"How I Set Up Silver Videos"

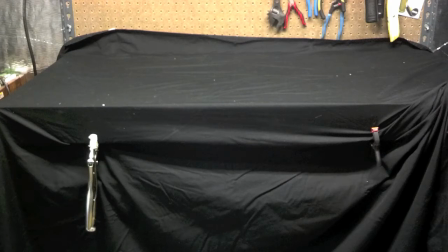494s
This is just a standard black bed sheet I've had forever, and I think it really helps make the coins pop, makes the shininess of them stand out more, and makes for an overall better viewing experience. Now, I think that you can do this with any dark background, whether it be green, brown.
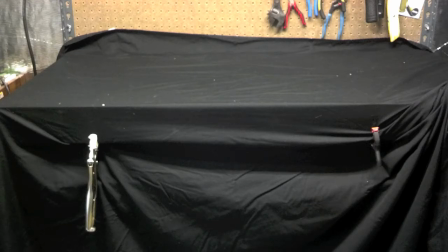511s
I know a lot of you guys like to just use your tables, which I think looks great too, just the standard brown wood tables. But for me, since I didn't have that option and I had all of the different logos underneath my table, I had to cover it up.
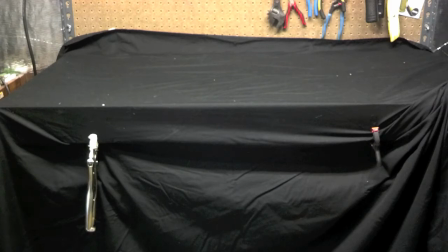525s
So what I did is I just went the standard black sheet, and as you can see, it's ghetto rigged, just the same as a tripod.
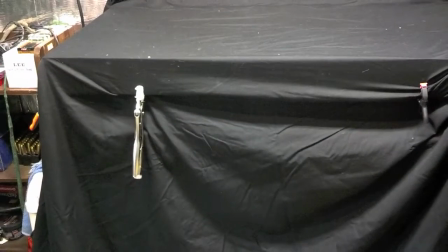535s
Down here in the bottom left, I got some vice grips holding it tight, and then I have just little clamps down there.
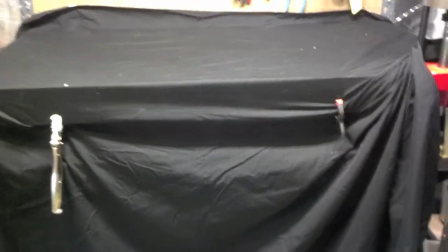542s
And I do that just so it's tight all the way around, and it helps remove some of the wrinkles, which obviously there still are right now.
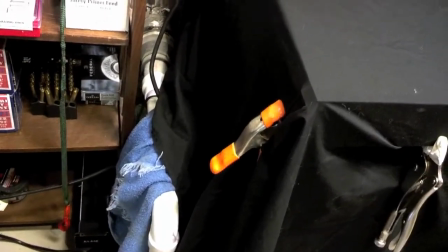549s
But then I also have some clamps holding it on the side as well.
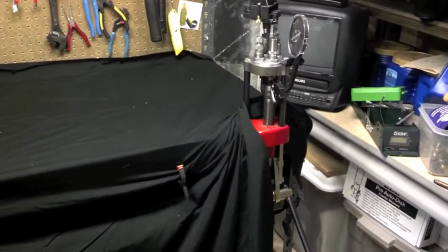556s
Now my turret press here gets sort of in the way, which makes it so I can't really ever get rid of all the wrinkles just because I can't go around that corner,
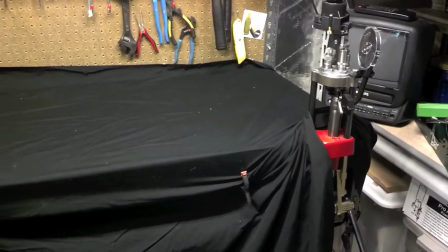564s
and I don't feel like spending the 20 minutes every time to actually unscrew the whole thing and then screw it back
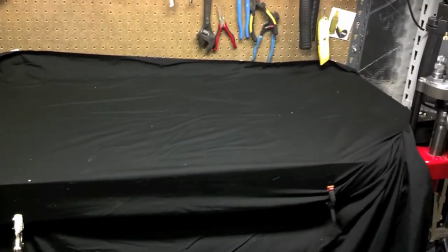570s
on afterwards. So instead, I just like to move the tripod a little bit closer,
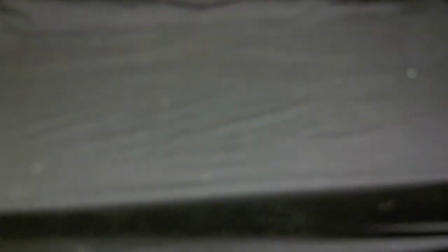576s
set it down here, and then just angle it down a little bit so you can't really see anything besides the black
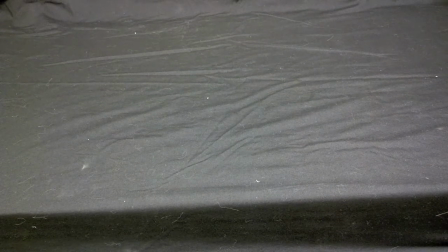585s
tablecloth and whatever coins I happen to be showing off. Now, I've actually learned something since I started my videos.
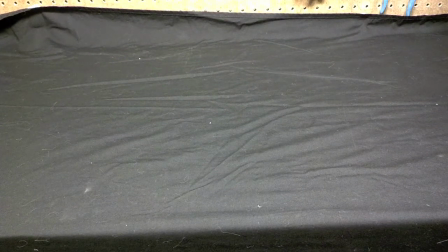593s
At the beginning, I didn't realize how reflective silver was, and with the light shining down on it, it
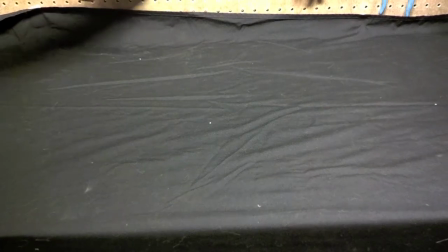598s
actually made this nasty brown chipboard really noticeable.
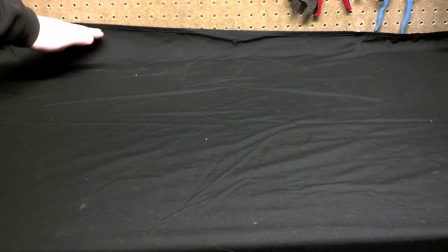603s
So what I started doing now is I'm going to start taping the bed sheet up to it,
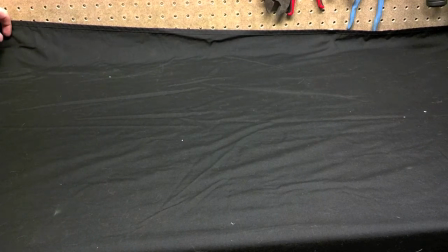608s
just so it's a little bit more black in the background, and hopefully it won't be quite as reflective. So it's a work in progress for me too.
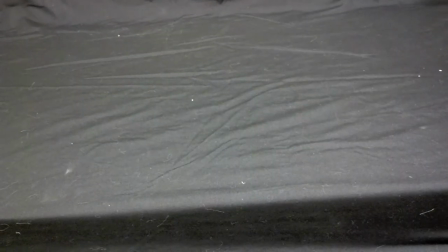615s
We'll just see how that works out. And once I have that on there, I like to go upstairs,
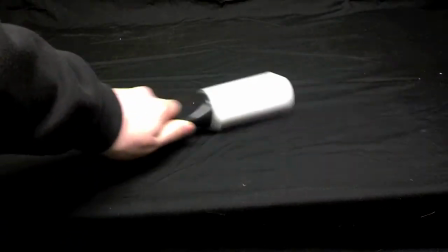621s
grab a lint roller, and just rub it over, sort of get rid of all the old packing peanuts from the last unboxing,
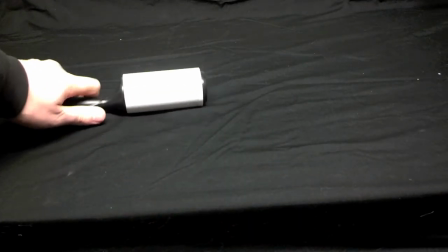628s
all the little fluffs that accumulated while it's sitting in the linen closet.
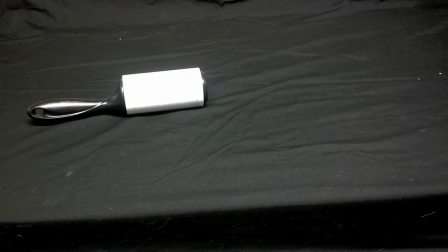635s
So if you guys see some white stuff on there during my videos, it's either I was in a hurry or feeling kind of lazy that day. But I do apologize. I usually try to get rid of as much white stuff as I can and make it as level or as flat as possible. But so now that we have the bench set up
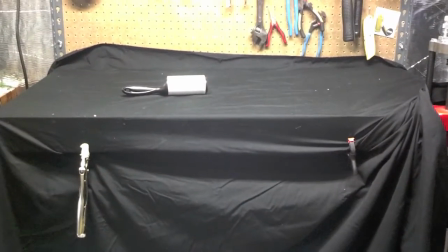654s
with the black bed sheet and our tripod set up, it's almost time to film.
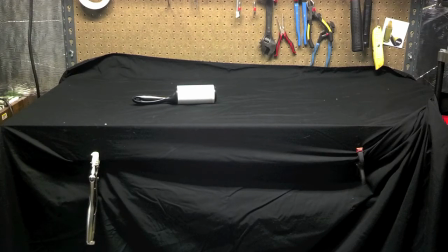661s
If you remember, I did say at the beginning of the video though that I like to use that plant light that my roommates use. So I'm going to go grab that quick, show you guys how I install that and how much it improves. And we'll be right back.
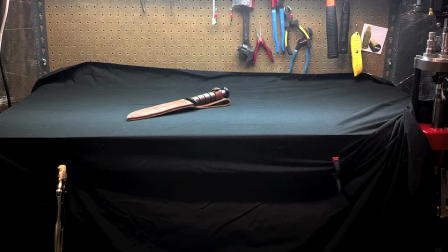675s
Alright guys, so I've gone over and I've snatched the light that my roommates like to use to grow their plants,
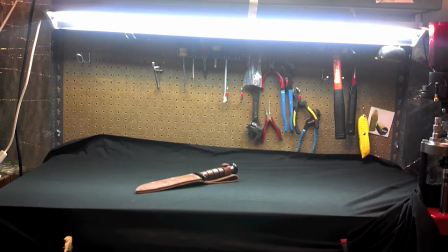681s
and I have fixed it to the top of my workbench.
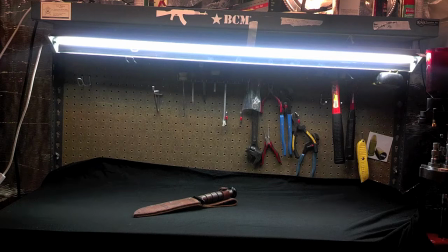685s
All I had to do for that was put some string underneath of it, screwed on there, and it hooks to some loops that are on the other side of the light.
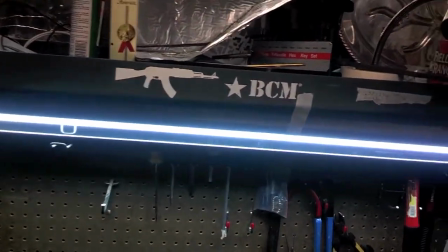694s
And I actually found that I needed to use a little piece of tape up here,
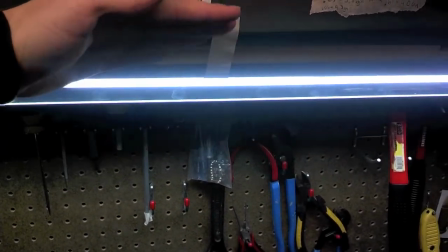700s
which holds the light at more of an angle so that the light hits the center of the table, which works out really well.
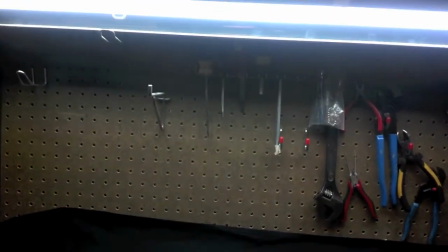707s
So that's it. That's my lighting setup. I mean, it's nothing fancy.
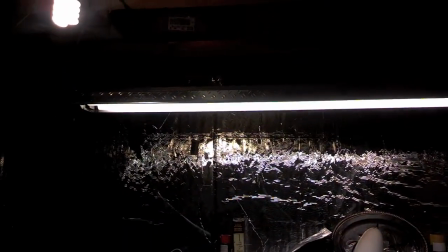712s
I guess I should also show you guys. I do have one more light that I sometimes like to use. It's just my workshop light, pretty much directly over the table.
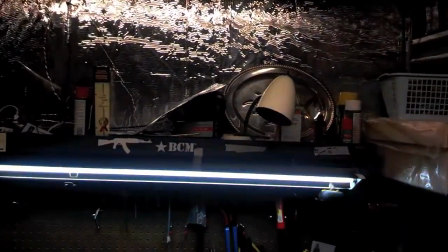720s
And sometimes I have that on, sometimes I turn it off, depending on what sort of videos I'm making.
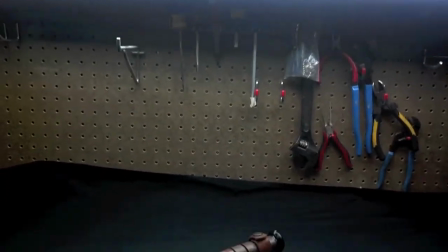726s
And set this down. So there it is.
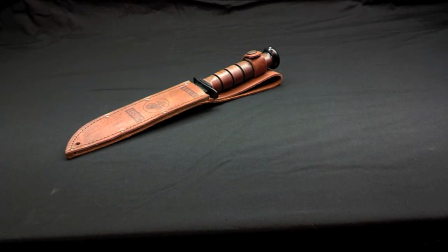732s
I mean, that should look pretty familiar to most of you guys. That's just how all my videos look. And that light really pops. I think it really makes everything look a lot better, especially with the black contrast.